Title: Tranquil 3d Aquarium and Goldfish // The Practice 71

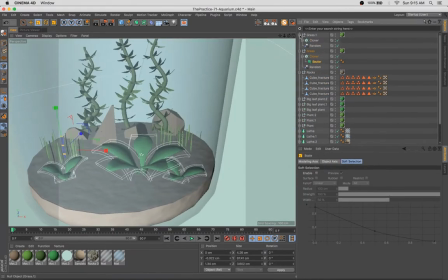8:28 If you want to look at beautifully composed fish tanks, look up a guy named Amano, A-M-A-N-O.
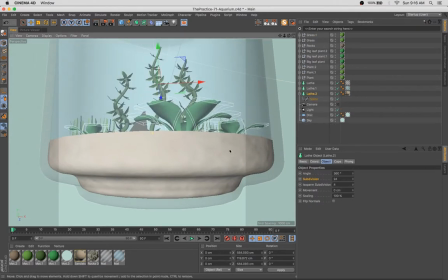8:34 He's a Japanese aquarium expert, master, I'd say, whose stuff is just incredible.
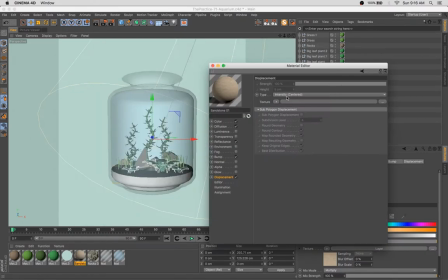8:41 They look like mini landscapes. It's just unbelievably beautiful and inspiring, in my opinion.
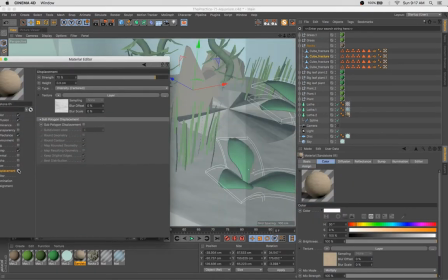8:48 What I've done is I've actually gone into some of the material presets here and used a,
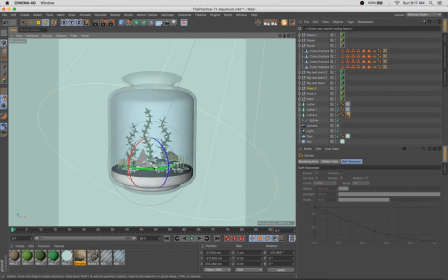8:53 I think it was the sandstone material for the sand here. I should do a whole episode on this, but man, if you go to the Create Materials tabs and look under the Presets,
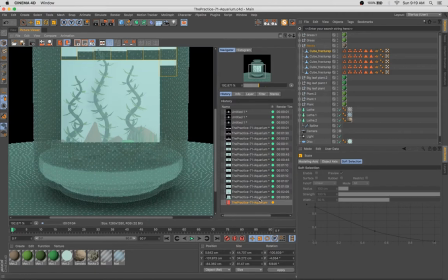9:06 there is just a gang of really excellent starter materials for you to use.
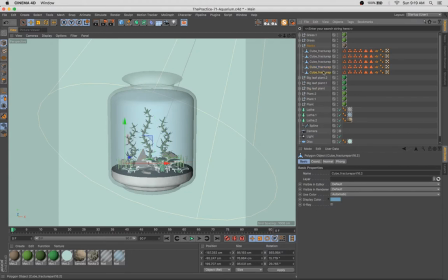9:12 Some of them are good to go just as is, and some of them are going to get you 75%, 85% of the way there.
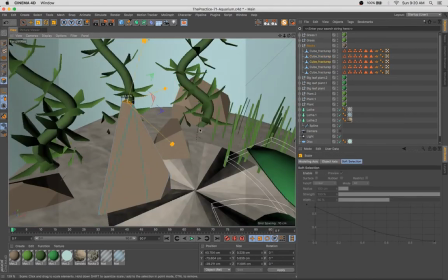9:17 You just might need to tweak some colors and some parameters, but a really excellent resource.
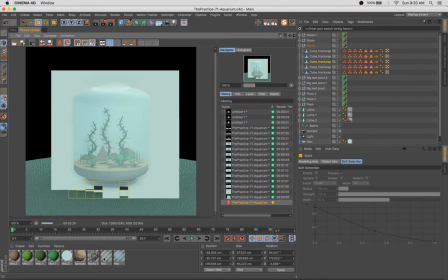9:22 And a really good way to sort of reverse engineer how some materials are made.
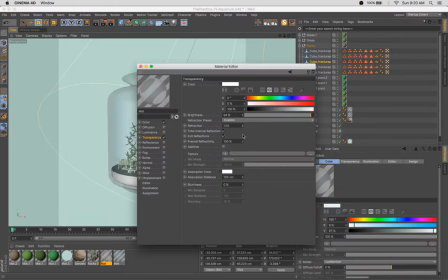9:26 You get to see sort of the layering of channels that are used, and it's really beautiful stuff. Very useful starting point.
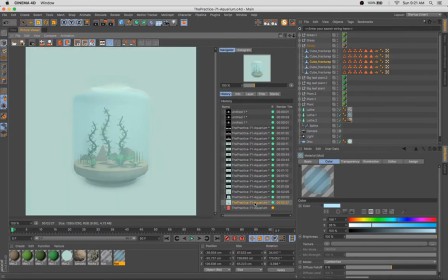9:35 So you can see here now we're going into those materials, and we've taken off the alpha channel, and we've added in sort of true transparency.
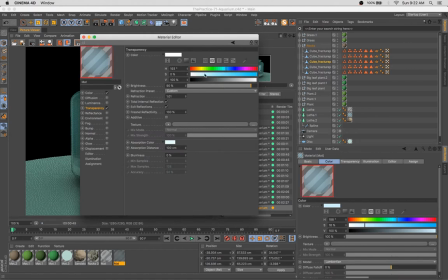9:43 What I like to do with that is add a very light Fresnel to the transparency layer,
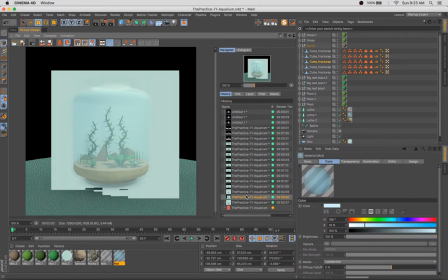9:50 And that gives us a realistic effect in that the edges of the glass will appear slightly thicker,
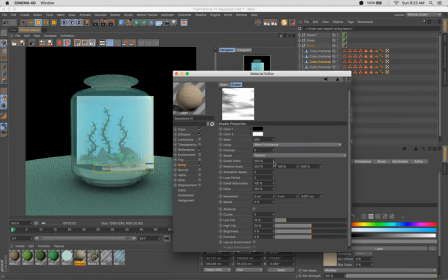9:56 slightly more opaque, which gives us a realistic effect.
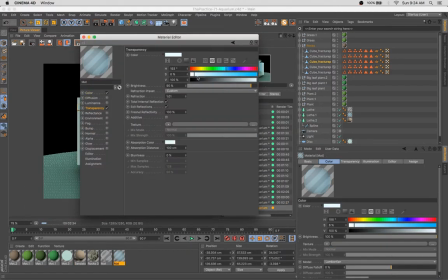10:04 That sort of adds some fall off to the visibility of that transparency.
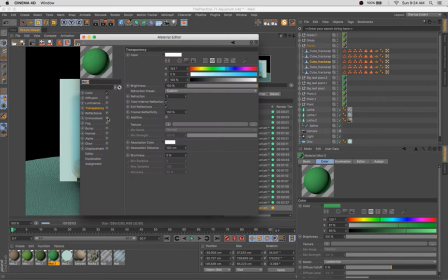10:08 And now I'd added some blue to the water, and that was feeling just a little bit too blue.
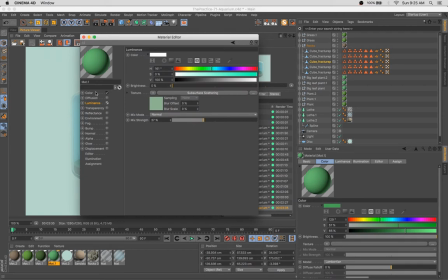10:14 Water, it truly isn't that blue. In fact, most water is perfectly clear, but adding just a little bit of cool blue makes it feel more like water.
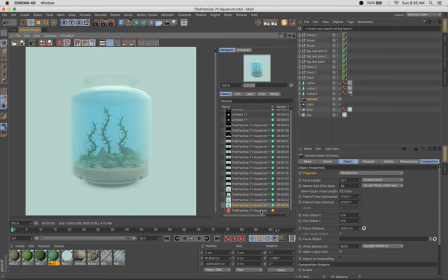10:25 And I think what was happening here was that it was feeling too blue because my sky object had some blue in it as well.
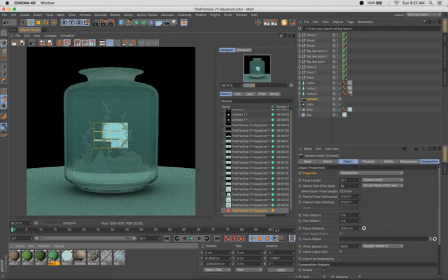10:33 And I also added a little bit of blue to the dark end of my ambient occlusion.
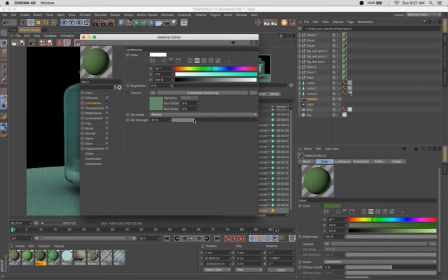10:40 And so I think we were getting some blue pushed into that water texture.
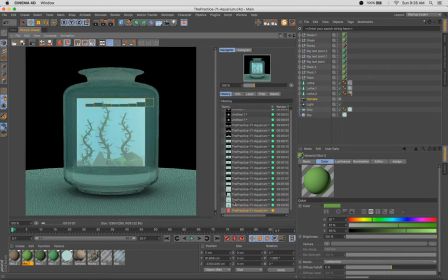10:47 So I've gone through and just adjusted some of the stuff here and made that a bit lighter.
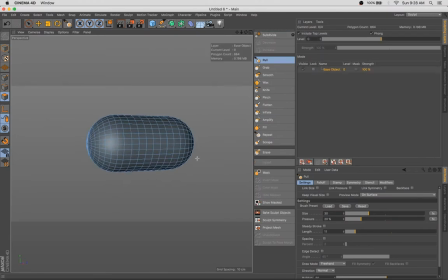10:52 It's looking good. So now on to the goldfish. This isn't the first time I've made a goldfish on the practice.
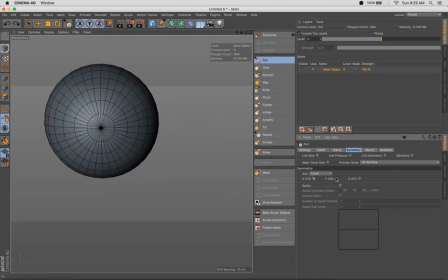11:00 Some of you may have remembered an episode, oh man, it must have been 20 or 30 episodes ago,
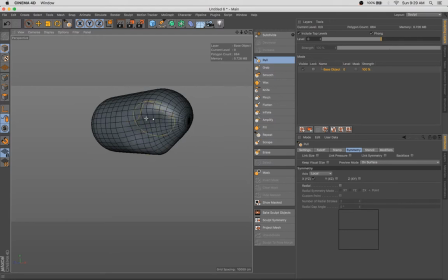11:04 but we used Sculptris to make a goldfish. This time we're going to use Cinema 4D's native sculpting tools and really push and pull some of this stuff and get a nice little fishy body. I'm not going to spend a ton of time sculpting, just going to add a few little details, keep this guy rather simple.
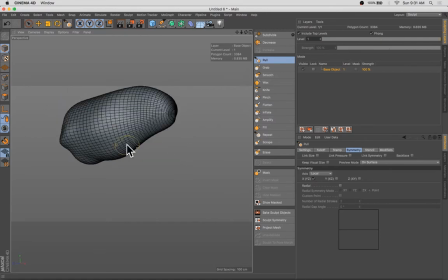11:25 We can add a nice little mouth, some indentation for the eyes, and just get the overall body shape feeling like a nice chubby little goldfish.
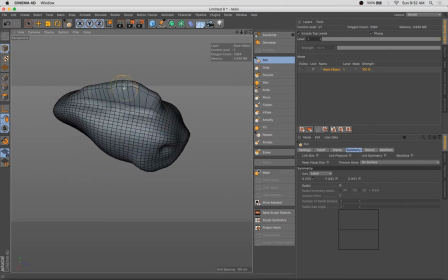I've been really enjoying playing with these sculpting tools in recent weeks. It's really just an unbelievably powerful tool.
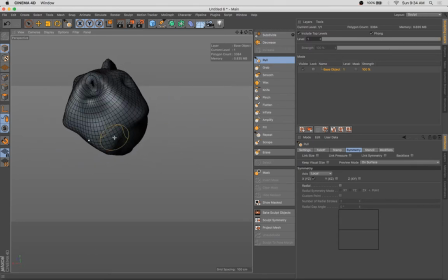11:54 I know it's not as robust as your ZBrushes of the world, but for someone who doesn't know how to use ZBrush, it sort of bridges that gap in a beautiful way.
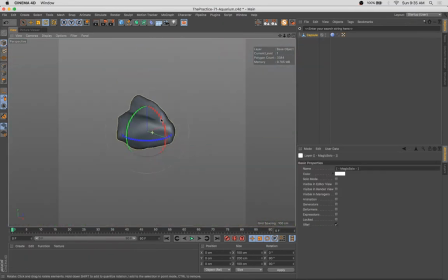12:07 And as someone who uses primitives mostly to do their 3D modeling, it's nice to be able to go in and alter some of those things and have more organic forms and
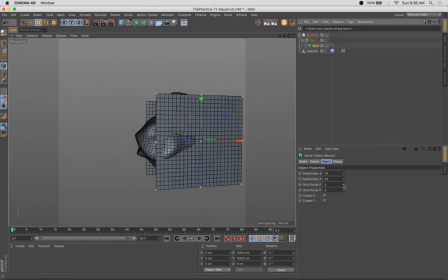12:16 really just keep adding tools to the toolkit.
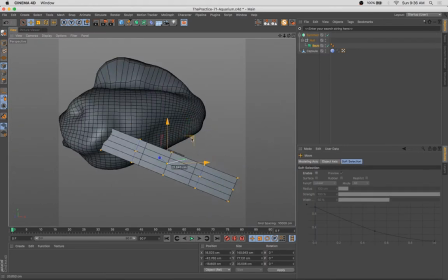12:22 continuing to grow our skill set and learn new things and man there's just an endless
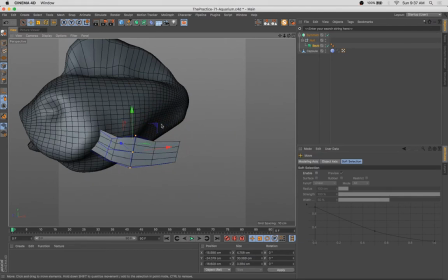12:26 number of buttons in cinema 4d to press so it's fun to press some ones that we don't
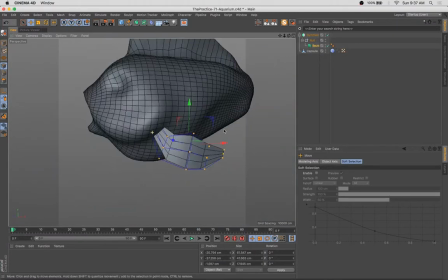12:31 always I mean see here we're making some fins now or leaning back into
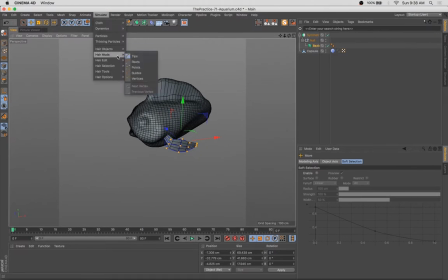12:36 those those bezier nerves which is a
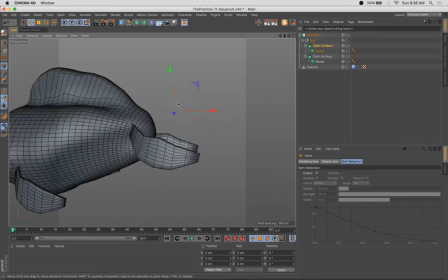12:41 great way to you know get some simple organic shapes
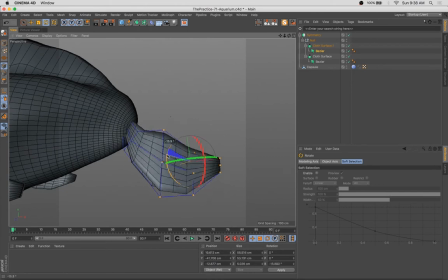12:45 going so we're using symmetry as well to make these fins. Beautiful flowing goldfish fins.
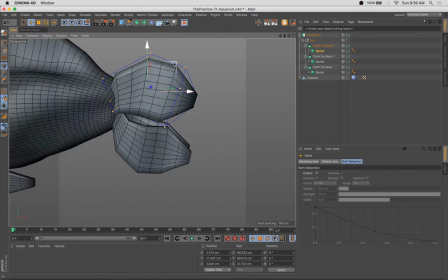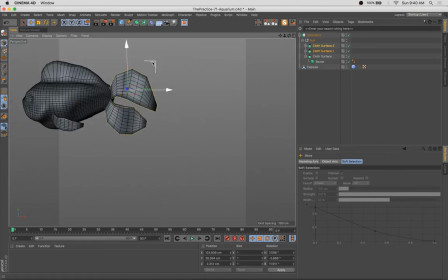13:02 Of course, since the top shape is so similar to the bottom shape, I just duplicated it and made some adjustments.
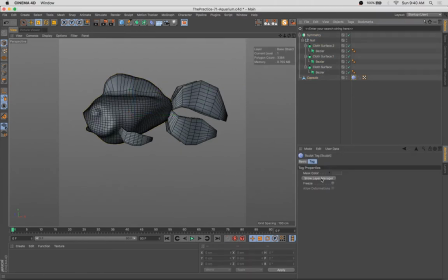13:08 No sense in totally modeling from scratch what you've already got mostly modeled.
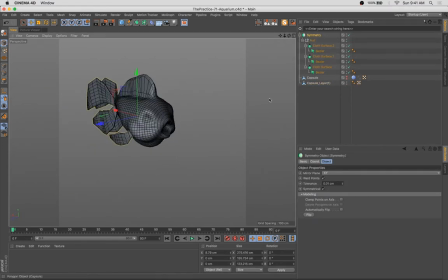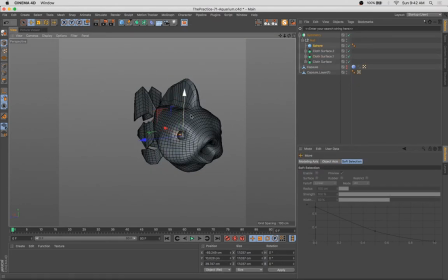13:22 The other thing I've done with these fins is added the bezier
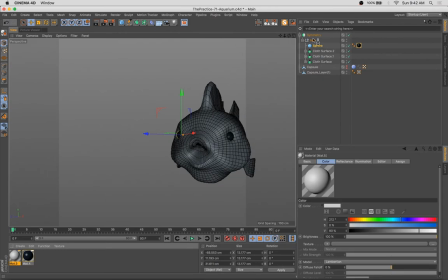13:27 nerves to a cloth nerve, and that adds a little bit of thickness to it,
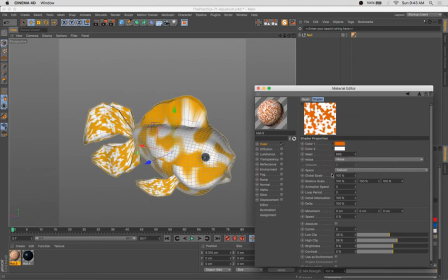13:34 which makes it realistic and also makes it non-destructive in a way that simply extruding wouldn't.
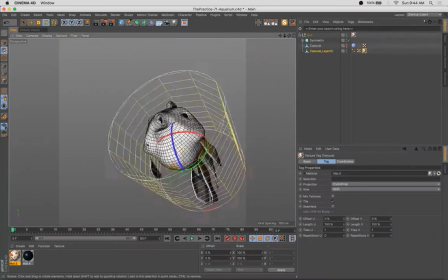13:45 So yeah, so now one of the fun parts of this goldfish is texturing.
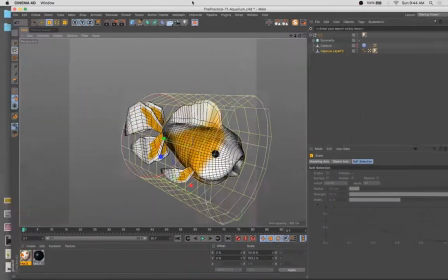13:50 And what I've done is just use some noise that's been scaled way up,
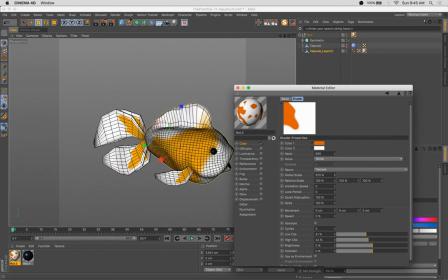13:53 some white and orange noise to get some of that beautiful, you know, white and orange spotting that looks great on goldfish.
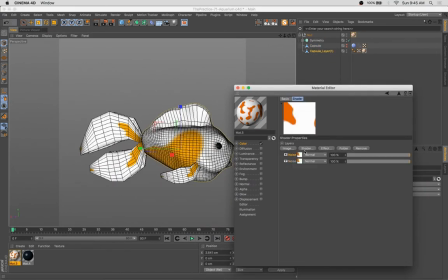14:01 I see this in koi a lot.
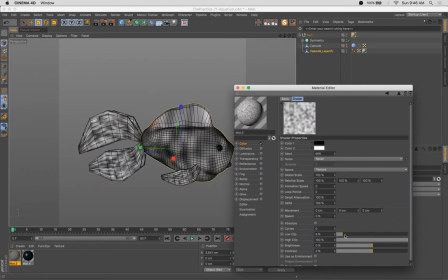14:03 And I've thrown those into the layer, made a layer texture, and those noises are automatically added to that.
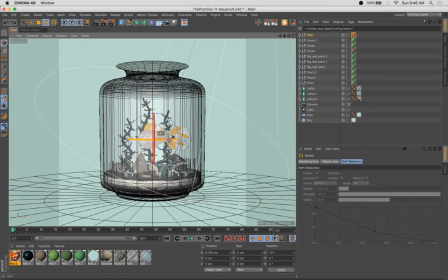14:12 And what I'm doing is just layering those on top of each other to get a more realistic sort of goldfish pattern.
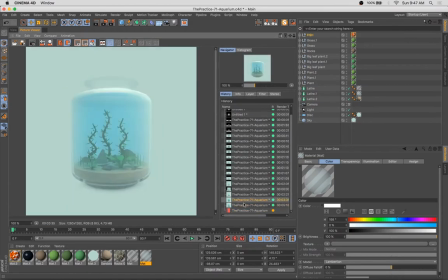14:20 Add little tiny black dots on top of those overlapping orange splotches, and we're feeling pretty good.
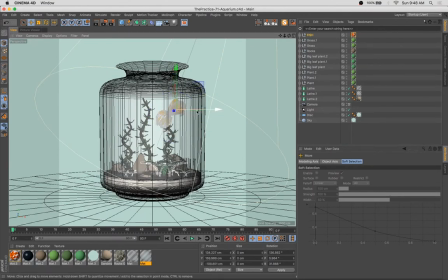14:28 We're getting pretty close. I'm going to add this goldfish in there, have him sort of swimming towards the top.
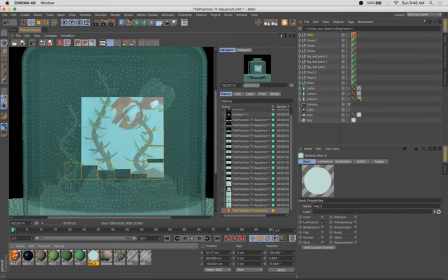14:34 I'm going to get into our last handful of test renderings here.
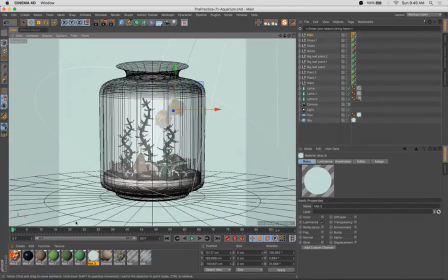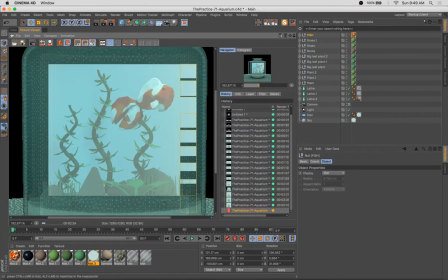14:44 I'm sort of looking outwards, away from the center of the composition, which wasn't working for me.
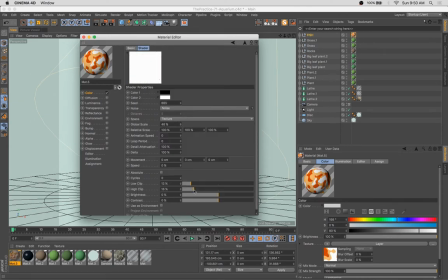14:49 So I go ahead and rotate him here, adjust the colors a little bit, and
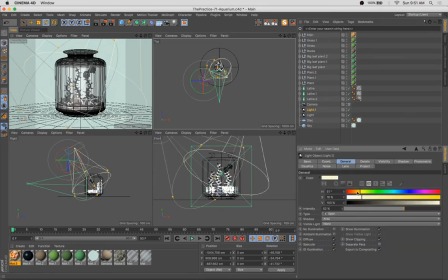14:59 then because of where he was sitting and the way he was overlapping the plants, I wasn't totally sold on that effect.
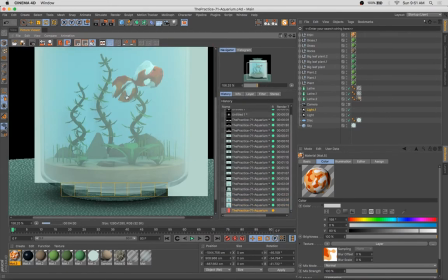15:07 So I'm rotating him and adjusting some of the plants just so everything sits together really nicely.
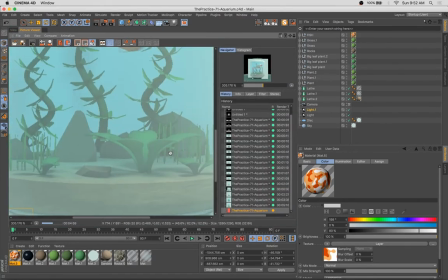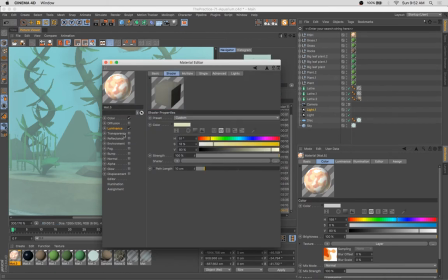15:18 Even though it's sped up a lot,
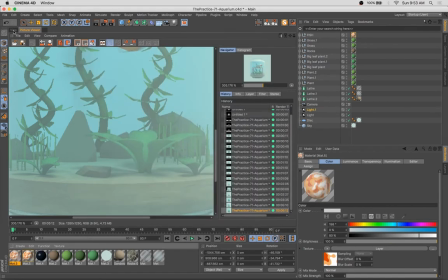15:21 there's increasingly expensive renderings to create, especially since I added another light.
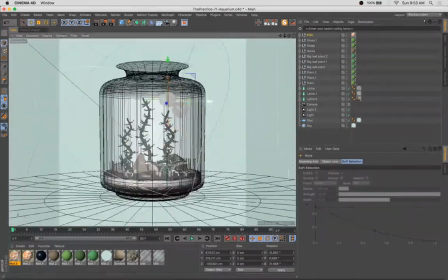15:29 And what I do here is I go through and I add some subsurface scattering to the lighting channel of the goldfish. because,
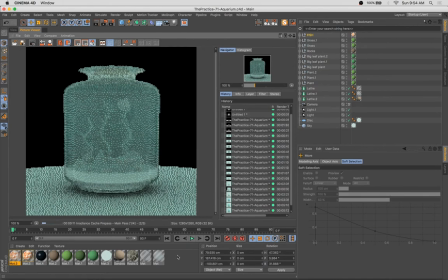15:36 as you know, like a goldfish's fins wouldn't be completely opaque.
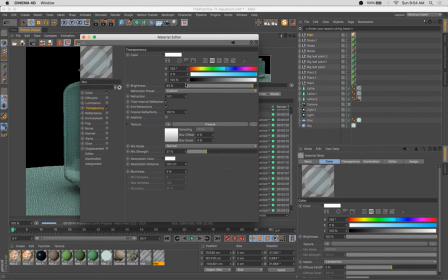15:41 The light would pass through them and gives it a much more realistic effect when that happens.
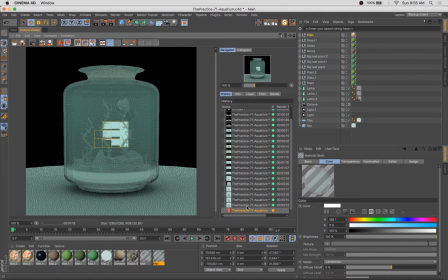15:48 I've also, you know, we may have blown right past it in the time-lapse nature of this video, but I also added a little bit of subsurface scattering to the leaves of the plants because they were feeling a bit plasticky.
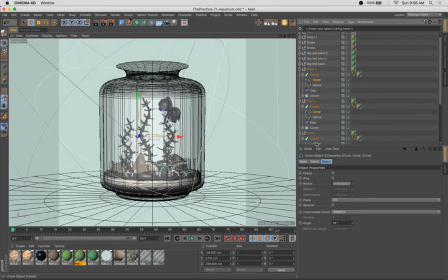16:01 And, you know, realistic plants have, you know, slight opacity to them.
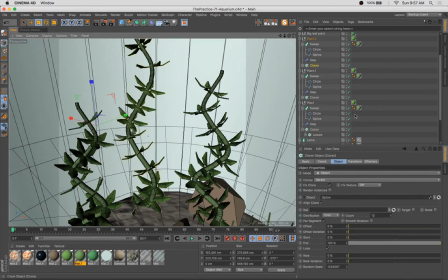16:07 The light will penetrate the surface just a little bit. So all of that combines for fairly resource-intensive renderings.
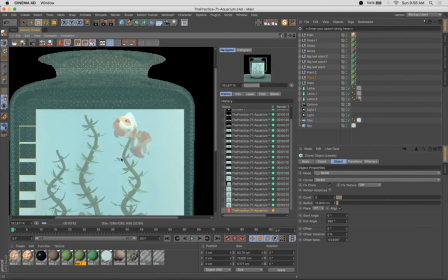16:18 Thank goodness we've got a time lapse in full effect here, right?